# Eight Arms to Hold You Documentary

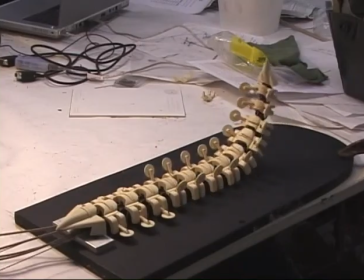746s
Then we've got other things, like there's the big spine, this kind of spine.
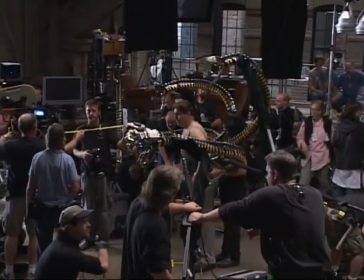751s
The tentacles, when all four of them are on, the whole thing weighs about 100 pounds.
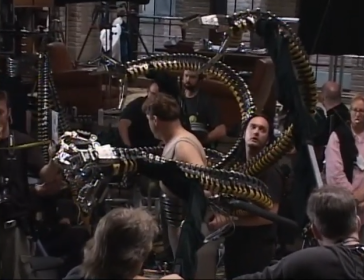758s
At the initial phases of design, there were lists of things the tentacles had to be able to do.
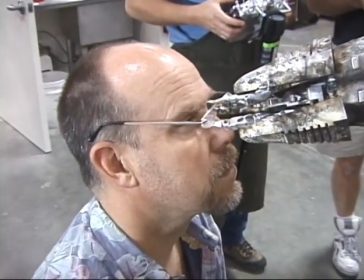764s
And it was just a challenge, a huge challenge.
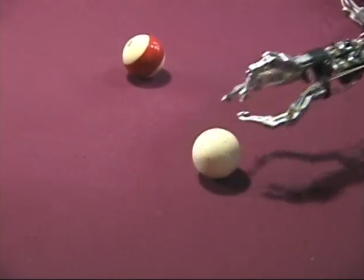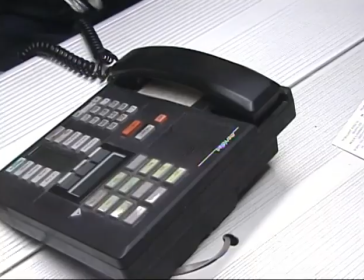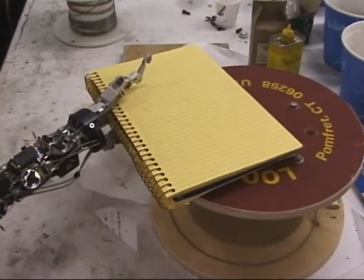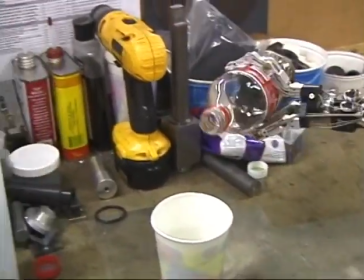785s
I knew that the performance would be what would make or break these pieces. So we hired from the very beginning, even the beginning of the test phases and the design phases,
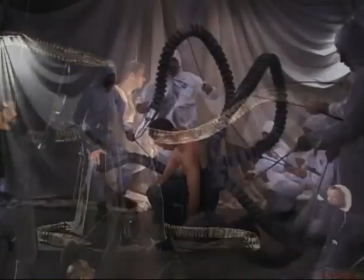795s
we hired a contingent of puppeteers here at the studio so that we could work out the performance and the attitude and the character of these tentacles,
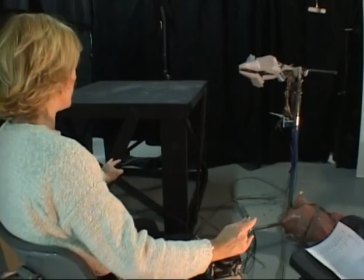802s
along with how we were going to build them and how the animatronic functions would work. Eric Hayden was the puppeteer, lead puppeteer, and also,
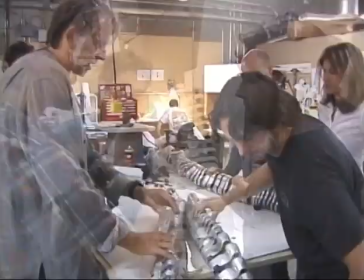810s
very fortunately enough, was the person who was in charge of the shop as all the research and development was taking place. So at EdgeFX, Eric Hayden was there from the initial meeting of how it was gonna be put together to
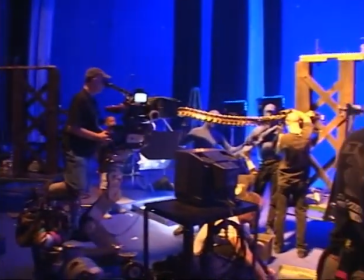823s
actually getting stuff on film and controlling the movement of the puppets, determining the movement,
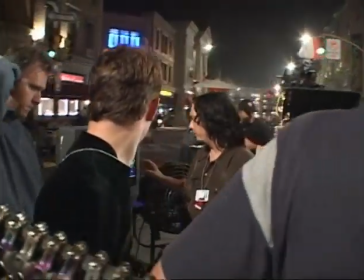829s
directing the puppeteers, and working with puppeteers in a very strong way. Before tentacles even were made, we had created these foam rubber tentacles
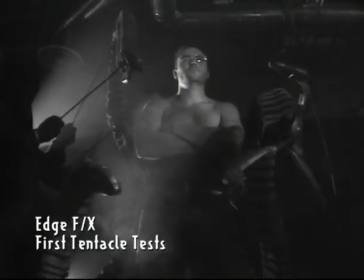842s
that were held up by sticks and manipulated and had wooden claws that opened and closed, nothing else. And we did a test shoot where we blacked out a room and the puppeteers wore black,
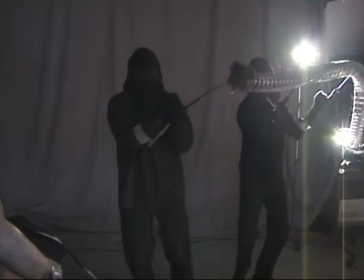857s
and they operated these tentacles attached to a stand-in actor.
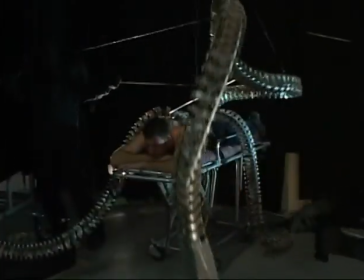863s
And man, it looked cool. I can't pick out one shot in particular that really worked.
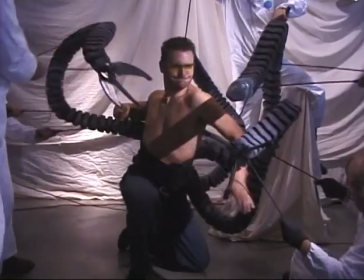869s
It was just the simple fact that the puppeteers disappeared into the background.
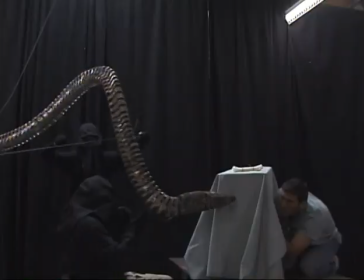876s
These things were alive, and they were doing stuff.
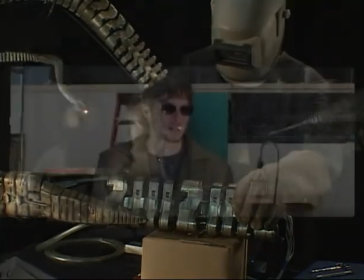879s
They were grabbing objects and putting them places, and they were four separate entities attached to this one man. And I think everyone at that point felt, you know what, this is gonna work.
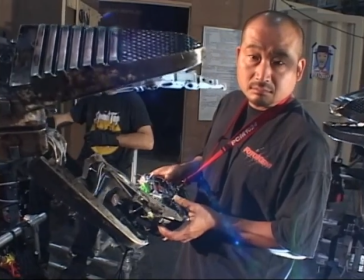893s
The controlling mechanisms that operate the Death Flower would normally necessitate up to three people to operate one claw. Well, we needed to square down our footprint on set so we didn't have 20 million puppeteers on set,
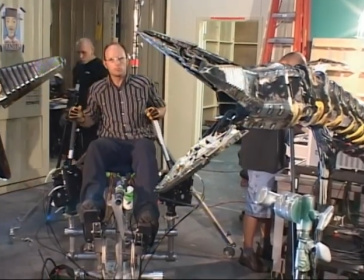908s
and we generated what we call the throne, which is this controlling chair that an operator can ride in,
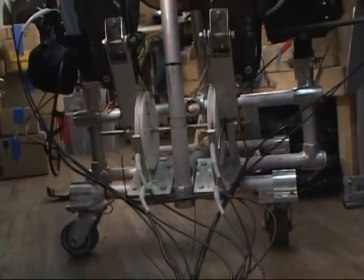915s
and his feet operate some of the jaw articulation, and his hands can operate,
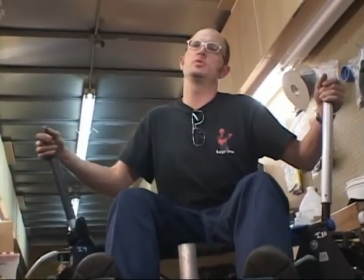920s
and that means that we get everything pared down into one efficient throne.
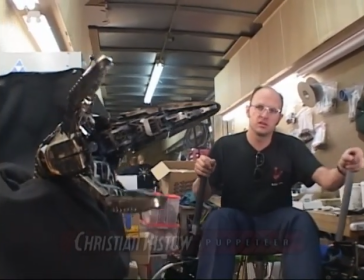926s
The design of the Death Flower was
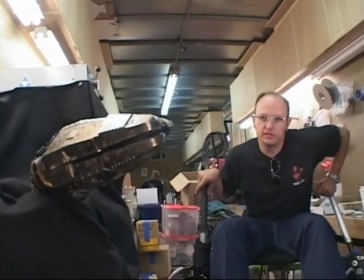931s
arrived at due, obviously, to a lot of different considerations, but the main thing that we were looking for was
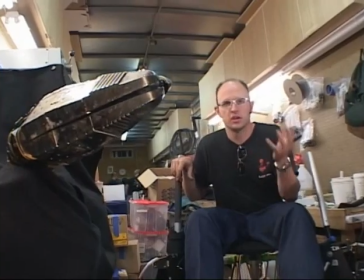937s
ability to express a lot of different kind of emotions or moods or whatever,
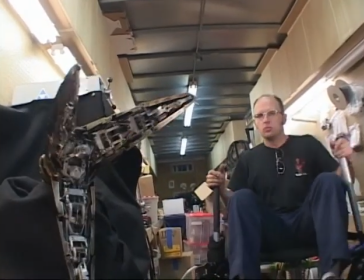943s
ranging from a kind of an attack mode, which can get into something like this,
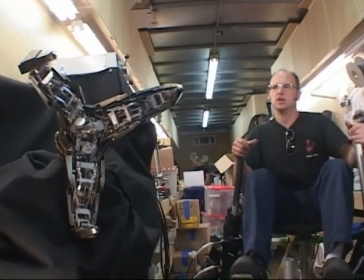950s
to a kind of a wounded mode,
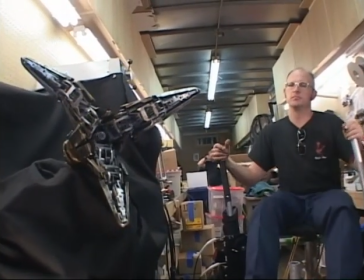954s
which is something like that, to a kind of you know, aggressive or focused mood,
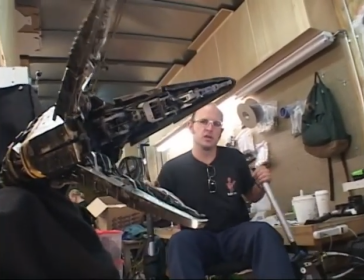961s
which is something like this. There are a lot of different permutations of that.
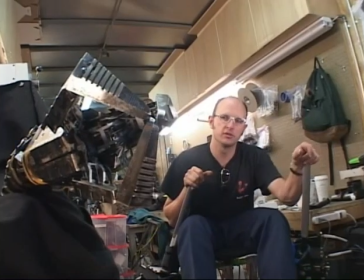969s
That's something we call a ball, which would theoretically be for like punching through walls, things of that nature.